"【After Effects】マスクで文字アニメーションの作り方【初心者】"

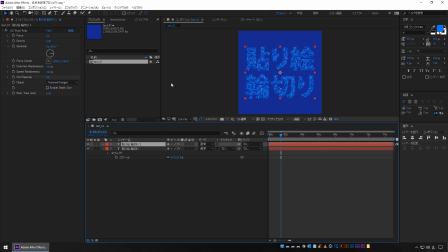(4:29)
そしてこの分割サイズをさらに小さくします10318だけのバージョンがこれさらに13を重ねたものがこんな感じですね
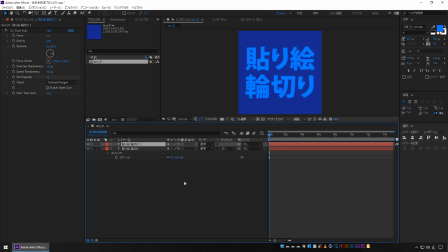(4:50)
さらにたくさん貼り付けたような形となりますこんな感じですね
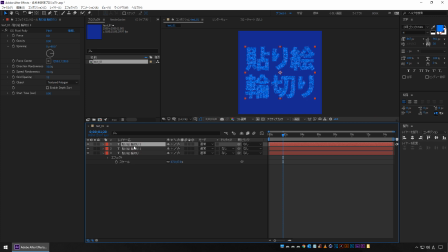(5:09)
もう一つぐらい複製しておきますCtrl Dで複製そしてさらにサイズを落としていきます1018だけ13を重ねてさらに10も重ねるとこれで厚みが出てきた感じとなります
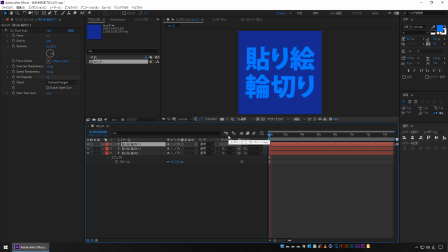少しエフェクトの処理が重いものとなります
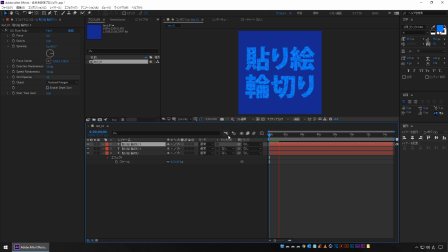こんな感じですねそしてそれぞれにドロップシャドウも追加しておきます
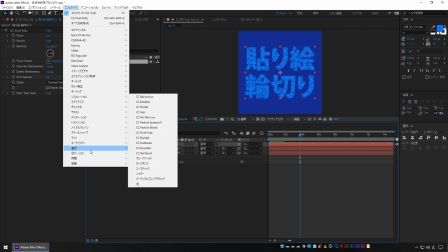(6:04)
エフェクト遠近ドロップシャドウ
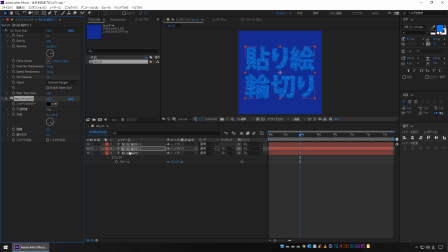(6:12)
2つ目にもドロップシャドウ3つ目にもドロップシャドウこんな感じですねさらに立体感が出た形となります
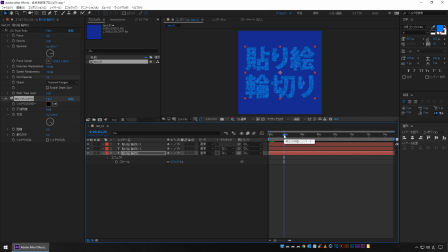そして最初から分割した状態で使いたいので全てのレイヤーを選択して少し左にドラッグして前に詰めておきます
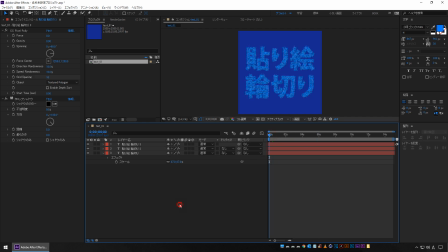(6:43)
そして後ろを伸ばすこんな感じですねこれでベースとなる文字のデザインが完成しました
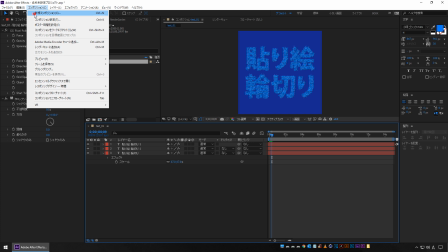(6:51)
次にアニメーション用のコンポジションを作成しますコンポジション 新規コンポジションフルHDのコンポジションを作ります
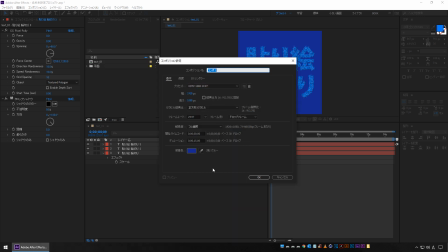(6:58)
HTTV 1080 29.97でカット01としておきます
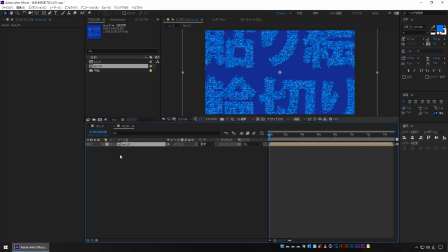(7:09)
ここにテキストを配置しますSで大きさを調整こんな感じですねさらに背景用の平面も作成します
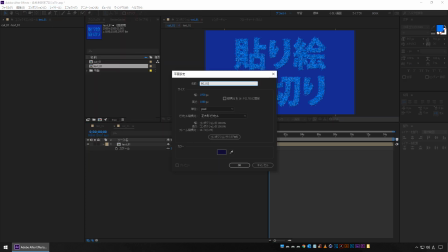(7:19)
レイヤー新規平面BG01として暗いブルー 紺色ですね
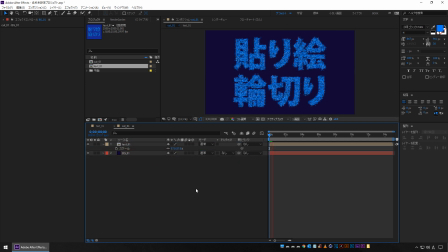(7:28)
の背景を置きますこんな感じですねテキストにエフェクトを追加します
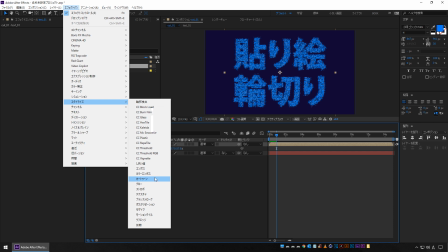(7:35)
エフェクトスタイライズグロウで少し発光なんかを加えておきます
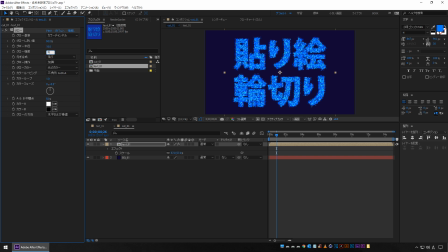(7:44)
グロウの強度は0.5ぐらいですねこれで少し光が当たって反射しているような雰囲気ですね
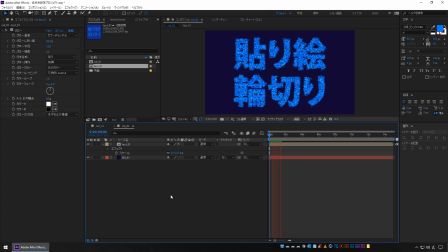(8:00)
で立体感が出ました次にこの文字レイヤーにアニメーションを設定していきますまず3DレイヤーのチェックをオンにしますそしてPを押して4秒のところに記名値を打っておきます
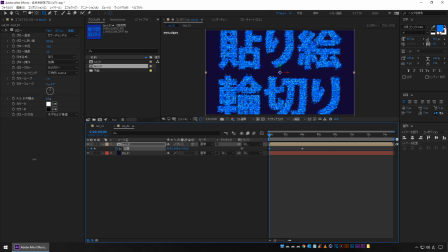(8:18)
そして0秒の時に例えば-1200今ちょっとピクセルポリの読み込みが遅いですが1回キャッシュするとスムーズに動くようになります